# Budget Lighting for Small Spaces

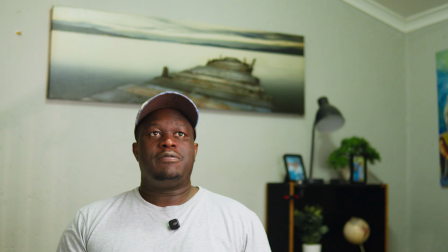(0:00)
Here's how I turn my YouTube studio lighting from this to this. Alright, so let's talk about this. In this video, we're going to talk about how to use lighting as a tool to elevate your content to the next level. If you do not know me, hi everyone, my name is Caleb. I am an attorney and a freelance photographer based in Johannesburg. In this video, we're going to talk about two fundamental things. Using one light to illuminate yourself. Secondly, we're going to talk about how to use any light that you have at home to create depth and dimension in your content. Just to give a bit of background, I've had this space in my apartment for a few years now. Initially, it was used as a home office, and then I later converted it into a home photography studio. And then when I stopped doing photography at home, I then left it empty, right? And so just recently I decided I wanted to do something with the space, and then I got the idea that I should probably turn it into a YouTube studio. And so I figured it would be appropriate to share my insights on lighting and how I got this space to look the way it does. Okay, so let's get to it. The first thing you need to understand about lighting is that you need a key light. You need the main light that's going to illuminate you and basically just separate you from the background, or basically just illuminate your scene. So what I have here, I use the Godox SL100Bi.
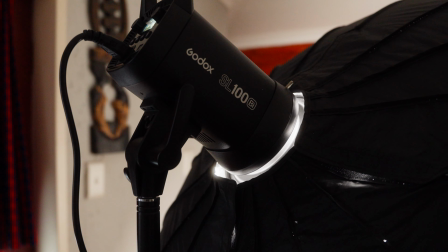(1:31)
It is an affordable budget light, but I pair it with a Selens, 105 centimeter softbox, right? And the reason for this is because the softbox softens the light, makes it a little bit less harsh. It makes it softer. So the shadows on this side of my face are a little bit softer, so it's not just light and then complete darkness on the other side of my face. And so that's why I've got this large softbox. You don't have to use the 105. In fact, you don't even have to use the 100 watt light. You could just use a 60 watt light, and I'd recommend the Godox SL60W or SL60Bi as a good starting point. And if you want to use a softbox, anything between 70 and probably 100 would be good. And so your key light is absolutely important. So what I'm going to do now is I'm going to show you, I'm going to turn off all the lights that I have available here, and we're just going to look at how it looks like with just the key light. Bear with me.
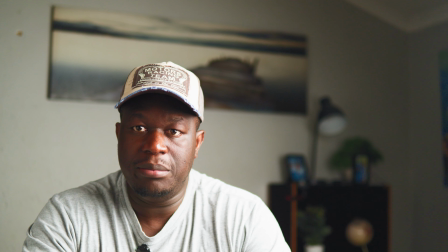(2:47)
Okay, so this is really just me using the key light. I think this is quite good.
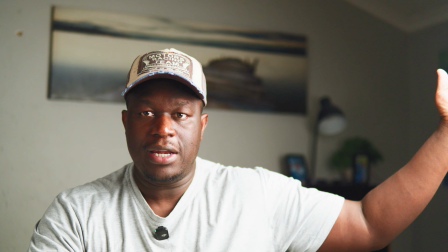(2:54)
As you can see, the key light brings, the lights come from this side and it illuminates my face.
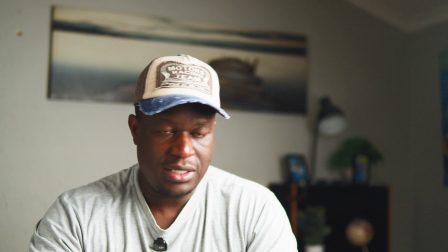(3:00)
Now, what you probably can't see, but I'll show you just now,
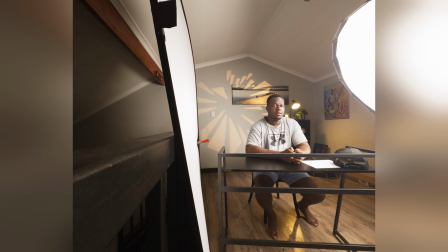(3:04)
is that I've got a white board on this side that just bounces some of this light from the key light back onto my face.
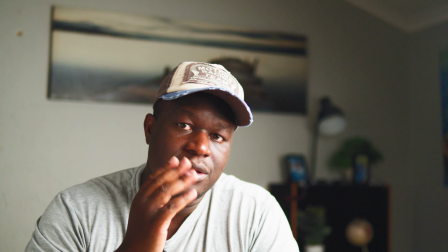(3:11)
And that's just what softens some of the shadows on this side as well. So basically that's the key light.
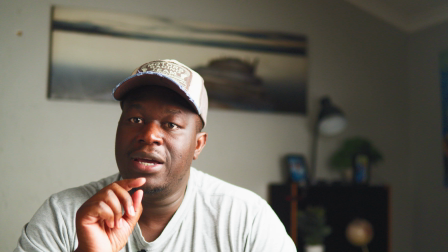(3:17)
It illuminates me. I'm quite happy with this shot, but we want to take it to another level. We want to just add a little bit of sauce to this, to our content creation.
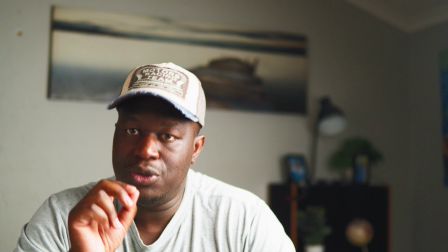(3:27)
And so I'm going to turn on the second light, and that's what we're going to talk about next, using home lights to create depth and dimension.
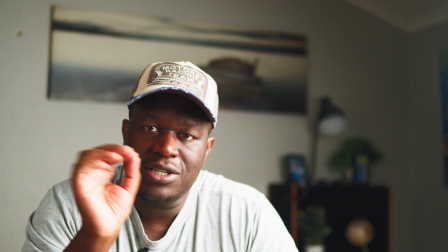(3:35)
All right. So now I'm going to turn on that light behind me, and that's just an ordinary lamp.
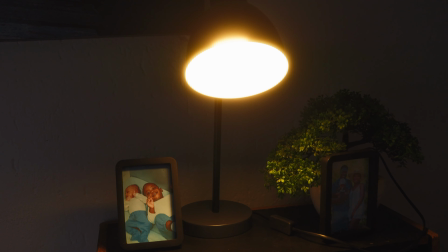(3:41)
It's just, I think we got it from Mr. Price or something. It's just probably 100 Rand or something like that.
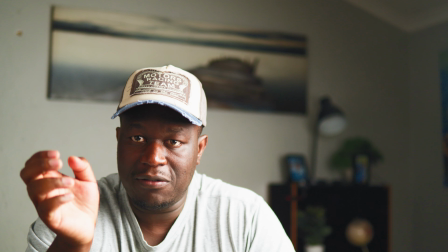(3:48)
It's really not expensive. And you could do this with any light.
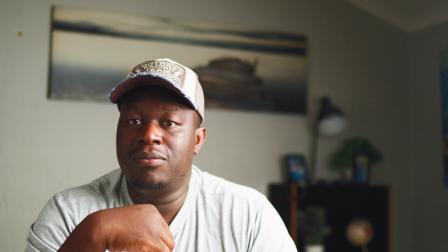(3:51)
I'll show you another light that would probably shock you, but it kind of helps as well.
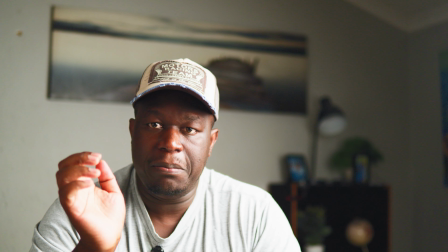(3:58)
Okay, so I'm just going to turn on that light and you will see the impact. So this is it. This is just the key light.